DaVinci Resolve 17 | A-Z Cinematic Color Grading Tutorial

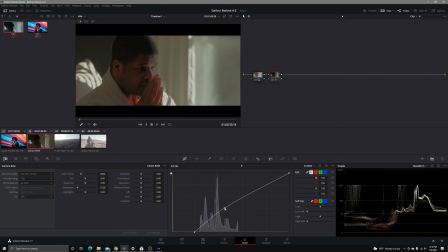And then I can boost that bottom part using my curves tool to bring in a little bit of contrast
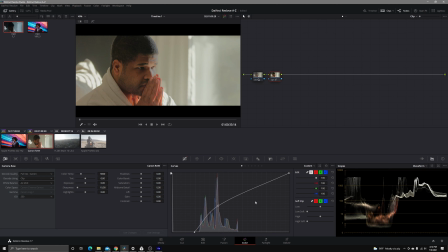right around here. Now this is not looking good in any sense of the way, I can promise you that, but I'm doing this for a reason, and you will see in just a second. I'm able to create this powerful curve to get me on the starting point of where I want to be, get that nice contrast.
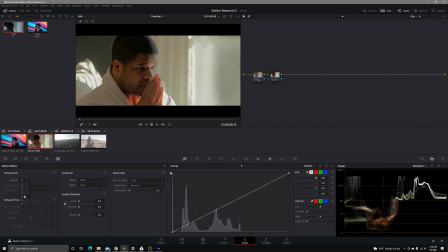We did get some noise, so we're gonna come back to node 1, we're gonna reduce it. So we're gonna go through here, temporal noise reduction. We're just gonna go ahead and give that a solid, right about there, 7.7, right? So this is where we're at, right around here.
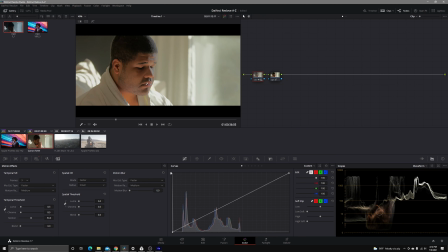Before, after, nice softness to it. We're gonna go ahead and do a skin tone key real quick, and then I'm gonna leave it alone until I start creating my look. So I'm just gonna key out the skin tones here, sharpen them up to where I want them to be, get them as close as possible.
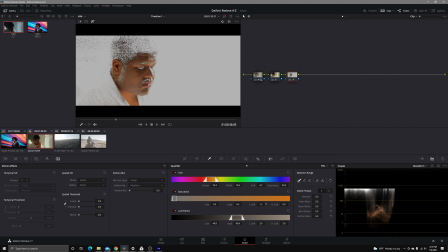Right around here is really good. Add in some low soft. We're gonna do a little bit of denoise, just so actually, no, we're not gonna denoise. I'm gonna do clean blacks to fill in those other spots where I don't necessarily want that.
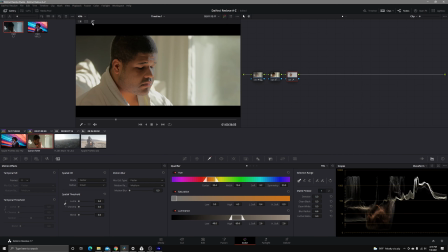Maybe blur the radius just a little bit, right? So we're gonna leave the skin tones alone. We're gonna come through, we're gonna really remap them with the look. We're just going in and setting up the basis for this look, right? So the reason why I put the skin tones here though, is because I wanted them to have the contrast, the color contrast still.
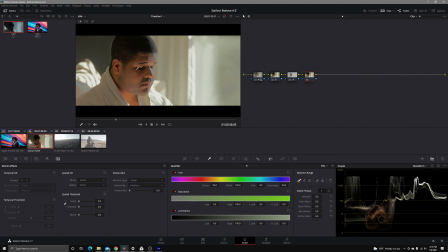I'm gonna cool down this image, and I don't want the blue in the skin to start affecting other areas. So this allows me to get a tight key, which is why I put that in node 3. From here in node 4, I'm actually going to set up a little thing that I call film halation.
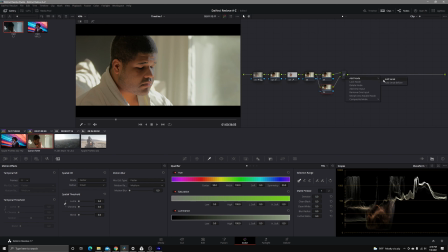So we're gonna set up a layer here, and then we're gonna do another layered, another serial node. To set up film halation, just to give you the quick rundown, it's where you kind of get the highlights to bloom just a little bit.
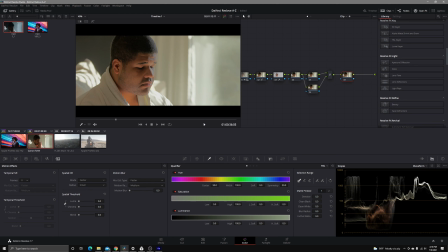It's not gonna be too prevalent. It's just a very subtle thing that adds some nice subtlety to this look. I'm gonna go ahead and put a color space transform here and a color space transform here. And I know that my input color space is going to be Canon log 2.
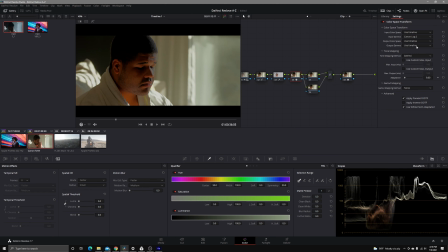So we're gonna go input gamma, Canon log 2, and I'm gonna change that to linear.
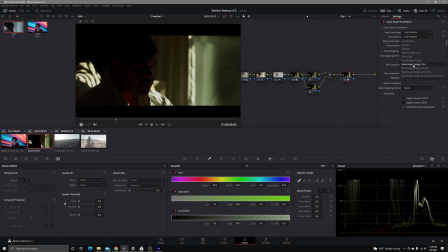And then I'm gonna undo this. We're gonna go from linear to Canon log 2.
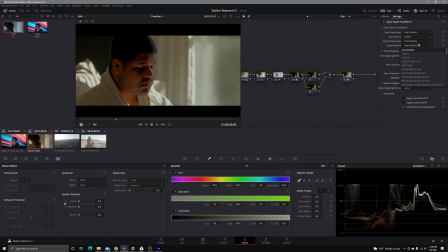I skipped L. Linear to Canon log 2. The reason why we put this in linear, let me find Canon log 2 real quick,
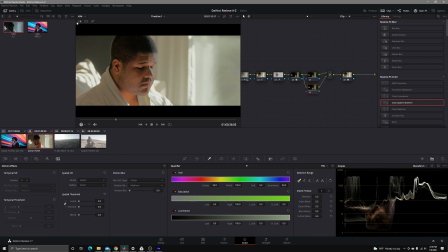is because that allows us to see the information this way.
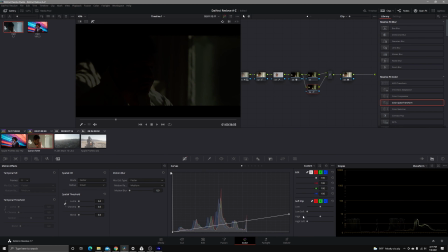And all I'm going to do is I'm going to bring this all the way down, set a midpoint right around here. Oop, excuse me. And I'm just gonna bring up the top end of this just a little bit.
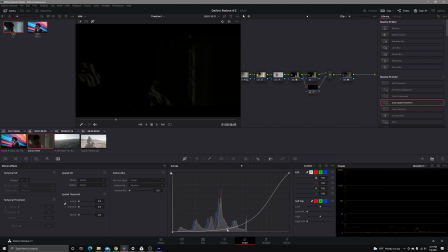Right around here. And then I'm getting just those highlights right there.
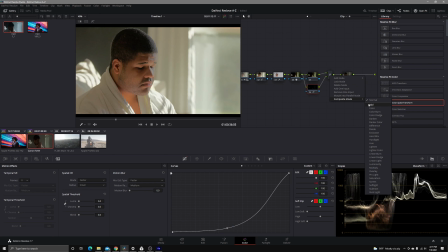And what I'm gonna do here from here is I'm gonna change the composite mode to add, and now you'll see the little subtlety that happened.
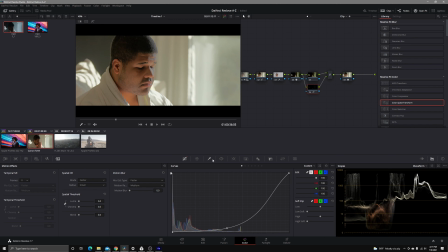Do you see that? It's very, very subtle. And then just to sell it a little bit more, I'm gonna go ahead and unlink my blur radius and just mix the colors in right about here.
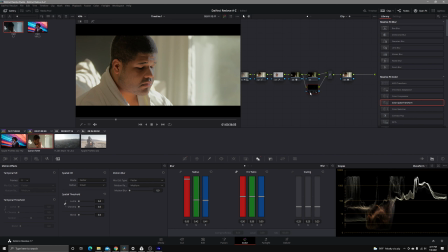So it's a very subtle pop on the highlights. It's just the very top portions of the image. It's nothing too crazy. The majority of our look comes together in FilmConvert.
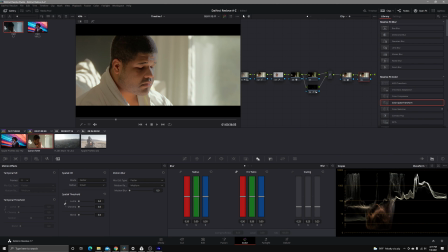So we're gonna add one more node, and now we're gonna go ahead and add in FilmConvert.
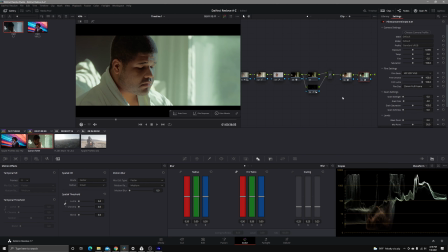So this is a beautiful starting point already, but the main thing that I'm gonna wanna do here is I'm gonna wanna go ahead and play with my black point and my midpoint. And this is how I really found I get this dramatic look that I'm going for.
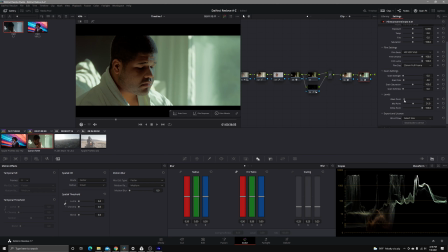When I raise my black point, you can see it adds in just a little bit of darkness on this area, which is exactly what I want. We're not clipping anything, but then I'm gonna move my midpoint.
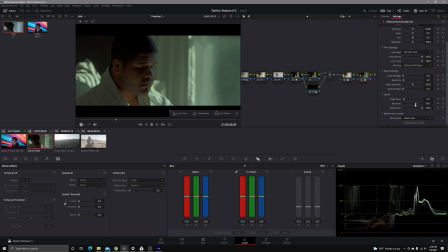I'm gonna move my midpoint to right about there, because what this does, it gives me this nice subtlety that I'm going for. I'm gonna go more so right around here, right? Look at that. Now we may be a little too hard on our initial contrast over here.
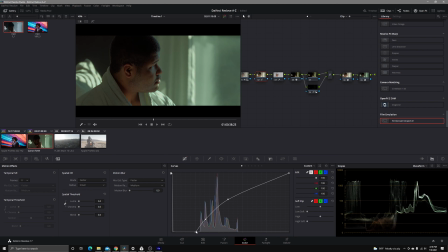So I'm gonna, I like that a lot. I'm actually liking where we're at. Okay, you know what? No, I'm not gonna settle that down because that's not Is that clipping? Let's see if we can tell real quick. Hold on. So this is my process.
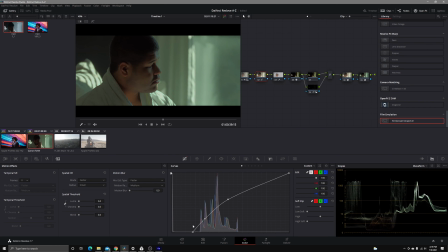Okay, so we can see here that we're really just pushing 0 nits, and that's fine because this, I promise you guys, this look is very dark. Their blacks are black in this series. So that's really what I'm going for here. Maybe just add a little bit of slight contrast right there.
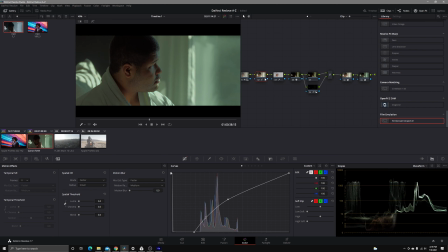Not slight contrast, but just pull that level up. Okay, so you saw that micro adjustment that I made right there. Oh, I hate that word, micro adjustment. Just to make sure that we weren't getting rid of too much information. But now what we're gonna go ahead and we're gonna do is we're really gonna tie in this look.
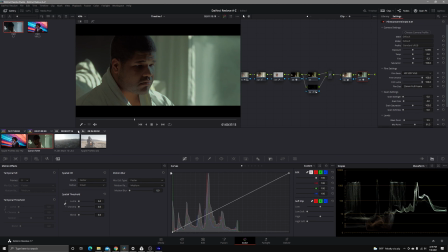So I'm just gonna get rid of the green that we have going on here by pushing in a little magenta. And then, sorry for the rambling, just trying to get my thought process together.
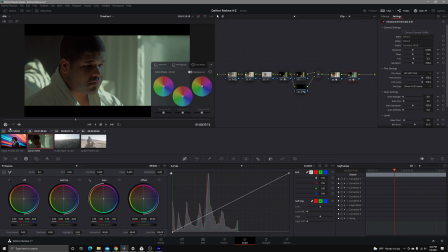So now that our midpoint and everything is set up, I'm gonna come over to our Open Effects overlay, and I'm going to start adding in those colors that I want, right? So I'm looking for, again, we're cooling this image off. These values do mix.
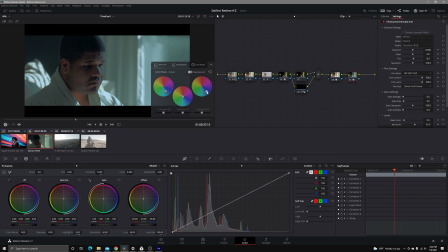I want the whites just a little bit more on the whiter side. And I'm gonna want these blues here to be, again, more on the teal side. I'm not gonna drop that down too much. Oops, come back.
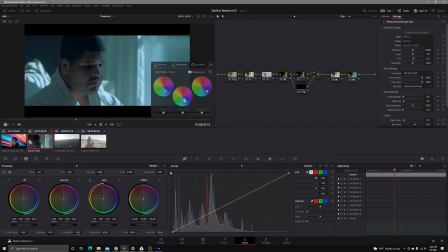So it's a very subtly blue look. I'm gonna add in my film grain for sure. This is about where I want it. Now the only thing that's gonna be different now is I can come through and manipulate my skin tones, right? See how I'm doing that? To exactly where I want them to be.
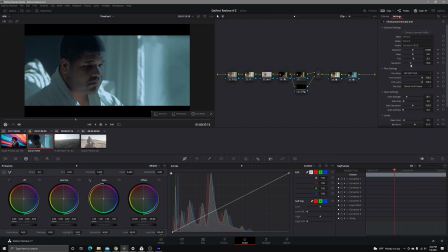Let me pull out the saturation here too, because I want this to be a really desaturated look. I'm gonna come back into my skin tones now, and I want them to be on the cooler side.
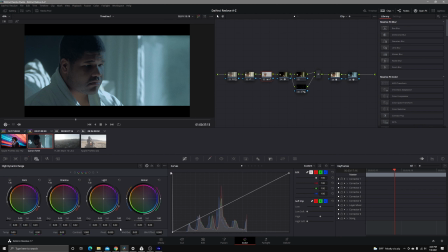Still want them to have some definition. Might add in a little bit of mid-tone detail into the skin so it pops just a smidge. Just a smidge, right about there. I'm going to film response a little bit here too.
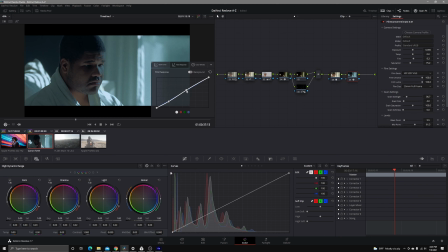Really just to add in just a little bit more of that highlight bump right there. I just want these to be bumped up a little bit more. I'm liking what we have going on here. So that is the basis to this.
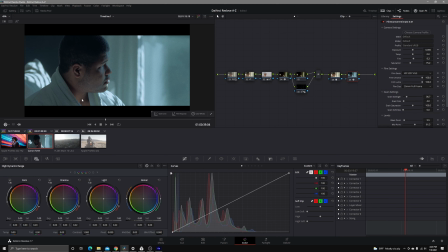It looks very, very nice. I kind of like what we have going on here with the skin. It stands out nice and neat. If I come back over to my vector scope, not my vector scope, yeah, actually my vector scope, I can see here we have a slight teal and orange grade going on here, which is exactly what I was going for.
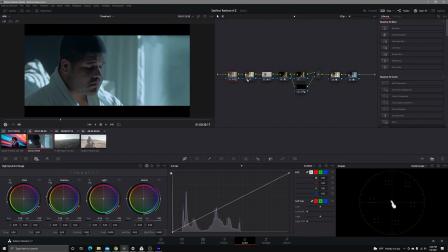Just to recap, we started with node 1. We can break down this look exactly how everything worked out. Let's turn every node off and do that. So we started here.
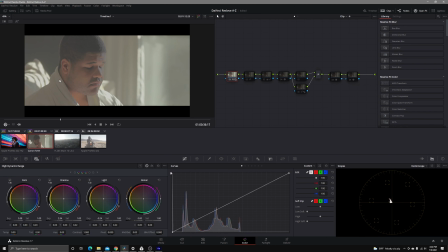We ended up remapping and adding in some noise reduction.